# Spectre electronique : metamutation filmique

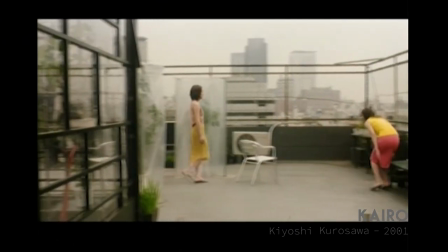[20:59]
Alors vous voyez que des bâches, il y en a partout, et encore tous ces petits carrés,
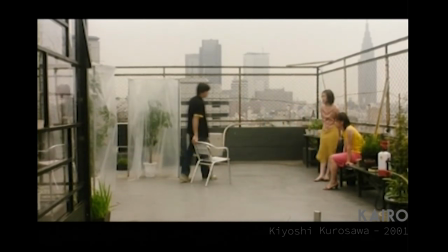[21:06]
y compris des grilles qui nous empêchent de voir la ville à l'extérieur,
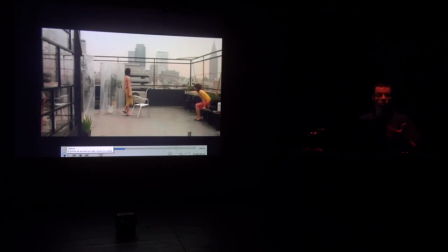[21:11]
et donc le cadre produit une visibilité possible, une transparence des vitres ici, une transparence de la grille ici, une transparence de la bâche ici.
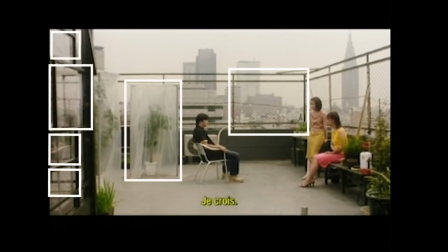[21:20]
Le cadre qui produit une visibilité produit toujours une visibilité qui est empêchée, qui est déformée, altérée.
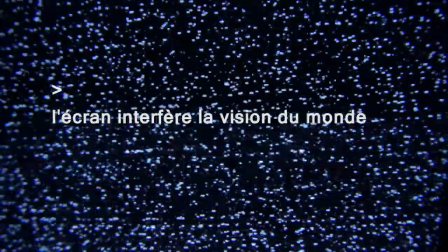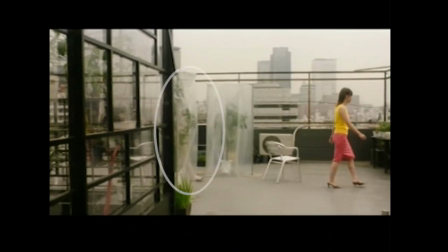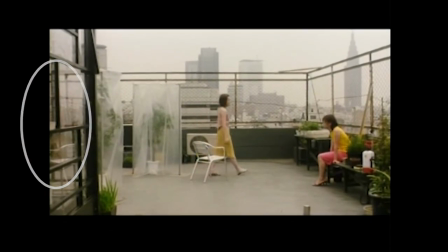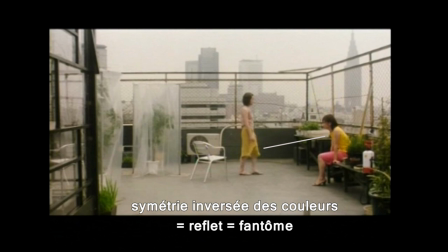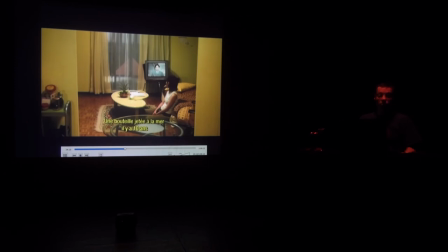[21:50]
Et la télévision est évidemment un instrument de décor qui se retrouve partout.
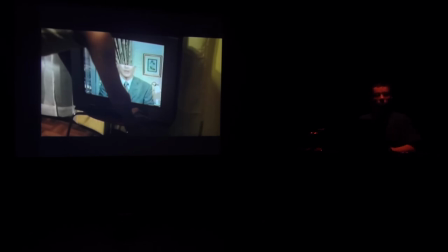[22:01]
La possibilité plastique de l'image vidéo, puisque c'est un processus et que je vous disais ce sont des demi-trames,
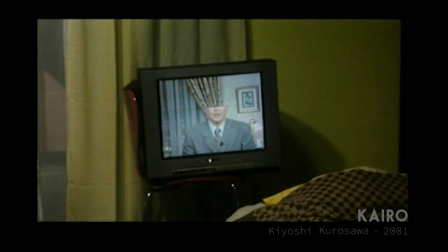[22:07]
ici, ça, tout simplement, Kurosawa joue sur cette possibilité plastique qu'a la vidéo de mélanger ou ne pas mélanger les trames,
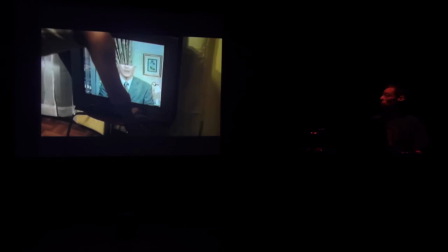[22:16]
ou de rester fixé sur une trame et ne pas faire apparaître la seconde, et donc coupe la tête littéralement du présentateur ici. Et donc c'est une possibilité de technique qui est assez simple, dont se sont tout le temps servis les premiers artistes vidéo des années 60-70 qui altéraient le signal lui-même.
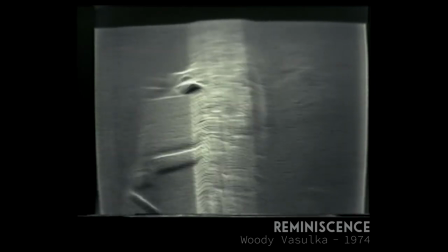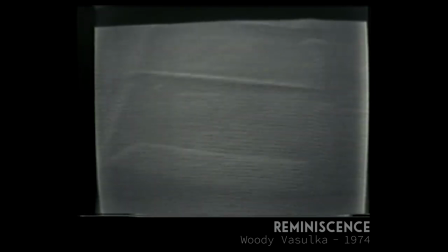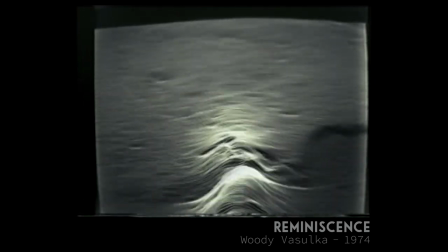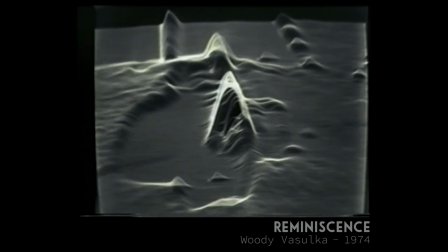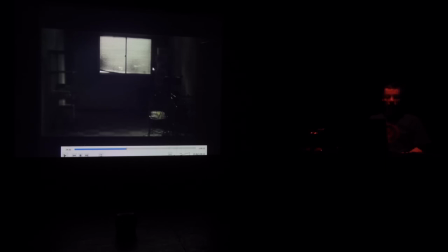[22:55]
Alors la figure, encore une fois, de l'écran de télévision, cadré par un cadre et saturé de lignes,
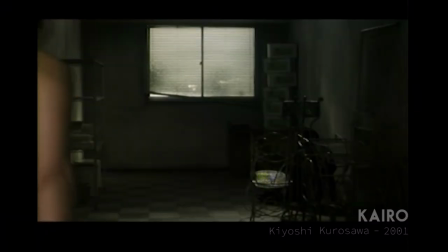[23:03]
et évidemment reprise comme chez Hideo Nakata, Ring, et reprise par Kurosawa tout au long du film.
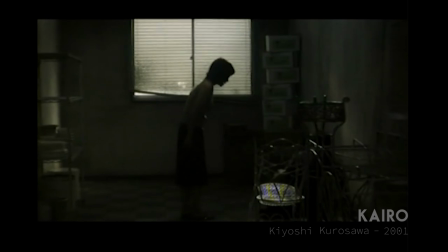[23:10]
Donc ici, vous aurez reconnu l'écran de télévision dont les lignes sont figurées par le store.
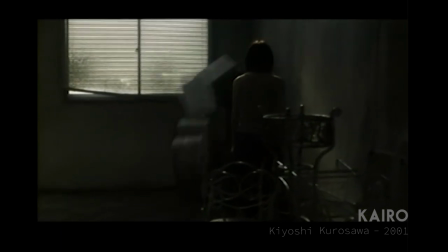[23:16]
Et puis, il y a des objets qui tombent, comme souvent dans les histoires de Poltergeist. Il y a beaucoup d'objets qui tombent.
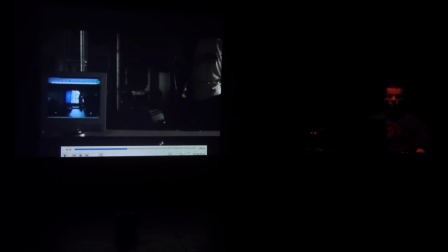[23:25]
Encore ici. Et vous voyez que le héros va rencontrer une informaticienne et enquêter avec elle. Et le laboratoire de l'informaticienne est aussi rempli de fils et de cadres et de grilles et d'étagères qui reforment des cadres de façon très organique.
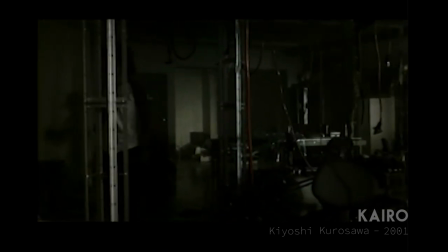[23:41]
Donc tout est pas très organisé pour un laboratoire.
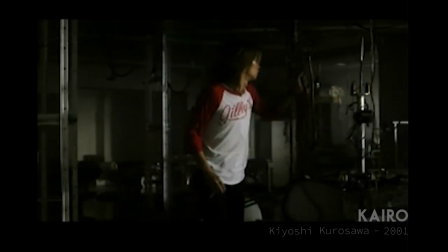[23:44]
Il y a énormément de câblages, etc., qui reprennent l'idée d'une organicité des technologies qu'on retrouve,
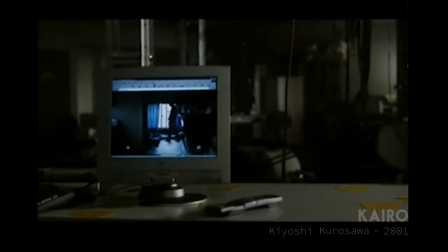[23:51]
qu'on avait déjà dans Vidéodrome de Cronenberg.
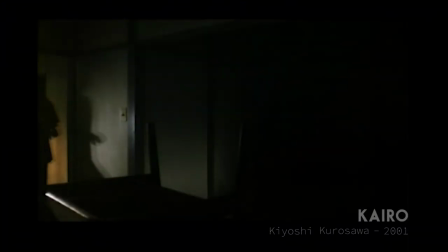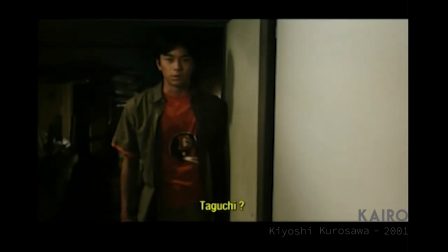[24:05]
Donc la chambre où s'est suicidé le premier protagoniste, où en lieu et place de son cadavre est une trace sur le mur.
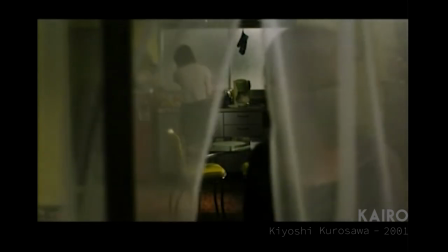[24:16]
Encore non pas une bâche cette fois-ci, mais un voile, mais encore cette visibilité à demi empêchée par un artifice.